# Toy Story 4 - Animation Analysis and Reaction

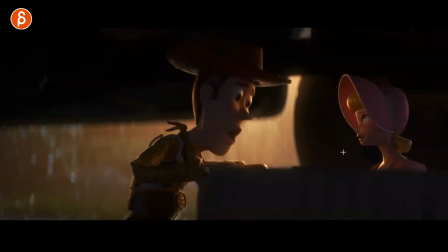708s
stay here and you can see that in her move and see this she goes back he goes forward she goes back because she knows it's okay it's okay to
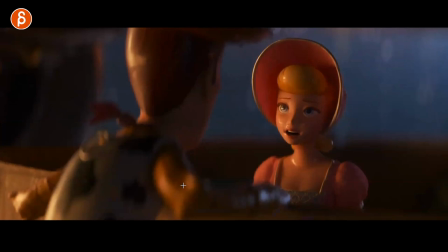716s
leave but he doesn't want to do that and I love that too watch this when you have her when he says her line and also this is very subtle when she goes but Woody I'm not Andy's toy I love that too is that it's it's
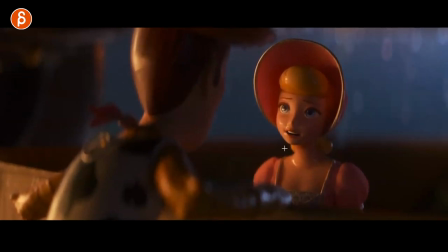732s
almost like this a resignation there's a sadness but it's like also a sigh but also let it go it's okay and I like that it ends with it's a very subtle but watch how she goes down oh it's so subtle but i love it it's not like i don't know then it's toy and she's not you know i'm exaggerating not bouncing around or whatever it is but
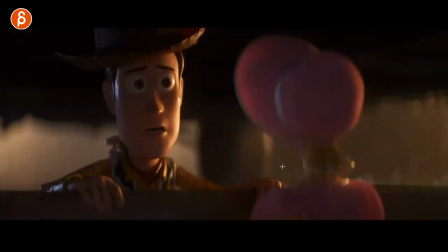748s
it just adds a little up and down oh so good so good same thing here time for the next kid and everything is just slow and soft and down and almost retreating
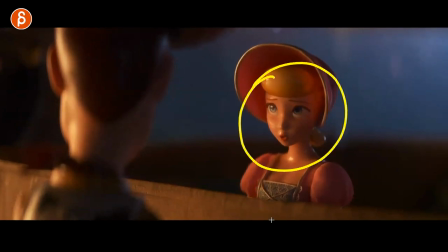768s
and I love this this is extremely subtle but the posing on her face I don't know who animated this but if you know or where if maybe the animator
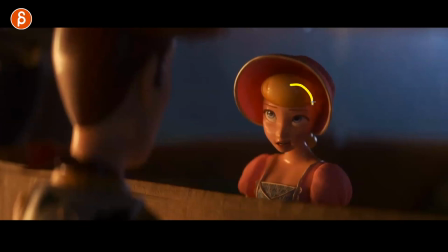776s
is watching who knows but it's so good it's very subtle the slight head tilt and just the asymmetry in the face just the way
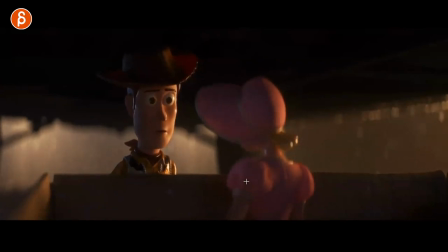784s
she has that with her look the posing of her eyes look at how much she turns and then brings up her eyes like this
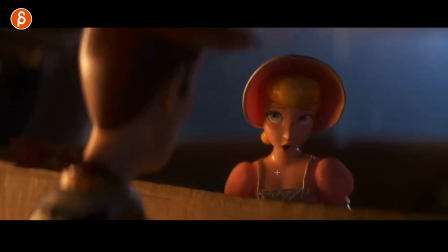793s
so cute with the face and also it's really cool is that she says her line and keeps their mouth open it's one of those things where again with students a lot of times they do lip sync and then they close back the mouth into a default pose just tiny tiny things are very subtle but i love it love it
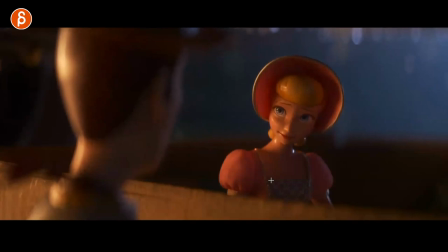814s
so good so subtle so so how she just looks with that pose
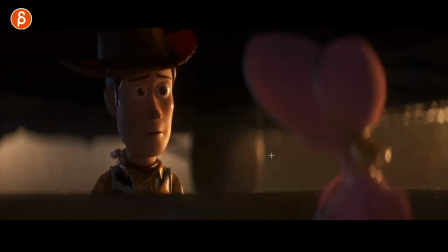819s
just that little head nod love it that whole beginning sequence
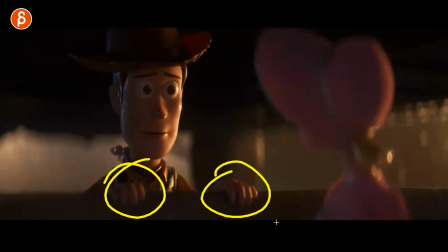825s
has so much awesomeness also this if you watch the movie is a throwback of that towards the end
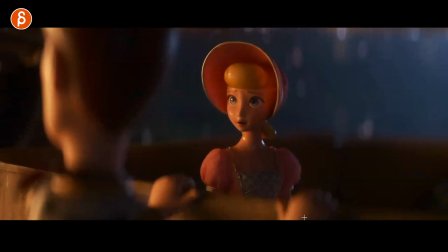831s
because he almost decides to go but sees andy and also this here when she has that that look it guides the audience to there cut to there i
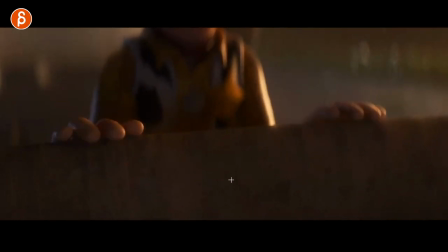845s
mean also cuts the ginormous hands how can you not look at those hands
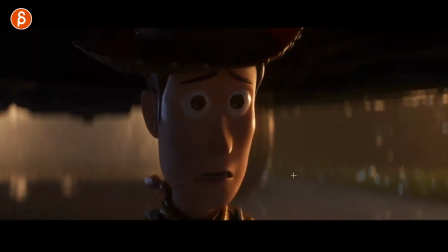850s
but then i'm alone in this she has to go and now she gets closer
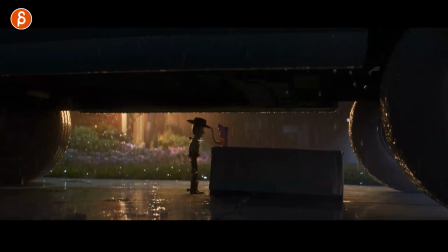857s
again so think about when you have two characters love this that he's alone and silhouetted but when you have two characters think about when it is okay to bring a character forward when is it okay to retreat a character why is it an emotional distance like in this case she's okay to go and he needs to stay here just think about the dynamics of what's the distance between two characters and are they supposed to get closer
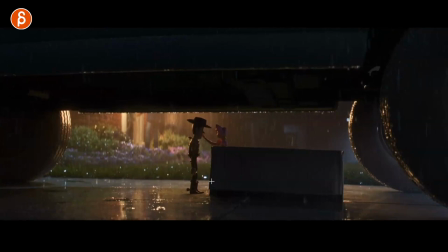877s
are they supposed to go away all of these things you should think about even if it's on a subtle level it's very cool again this is a if you watch the ending that hat cheek ending uh
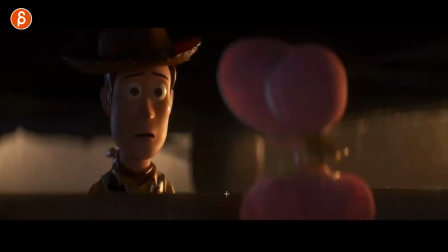889s
is in the ending as well it's great though man lots of subtle stuff with just tiny head moves tiny looks tiny changes in the eyebrows so good
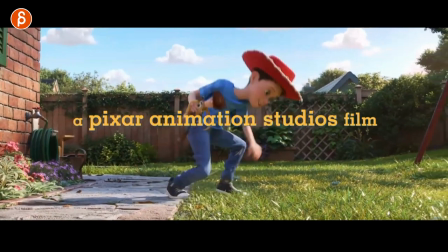900s
then i want to fast forward to this just a bit just because usually again and for students it's
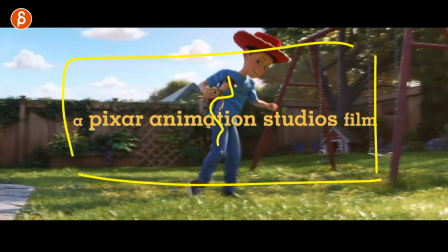906s
recommended that the camera is locked and then just focus on whatever you know animation you have in the scene because you should focus on animation because also camera
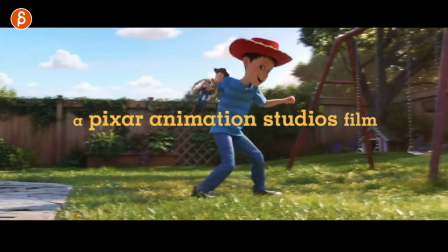913s
work is difficult to do also especially to animate your own camera but what I want to show here is that once you do start somewhere this Kupi TV in a studio in a major feature studio or even smaller you're gonna have to deal with a a character interacting
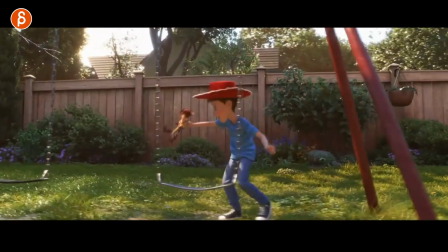929s
in a set but also with a moving camera you have to be able to animate towards a moving camera this may sound simple but I can tell you it's not
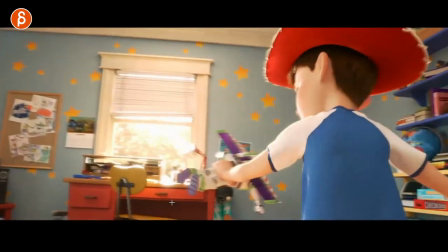937s
every now and then There's some things that happen with the camera that you really have to change your animation to make it work Well, look at this whole sequence.
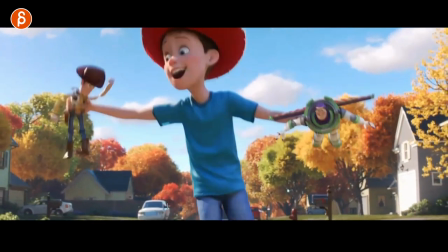944s
I love this again.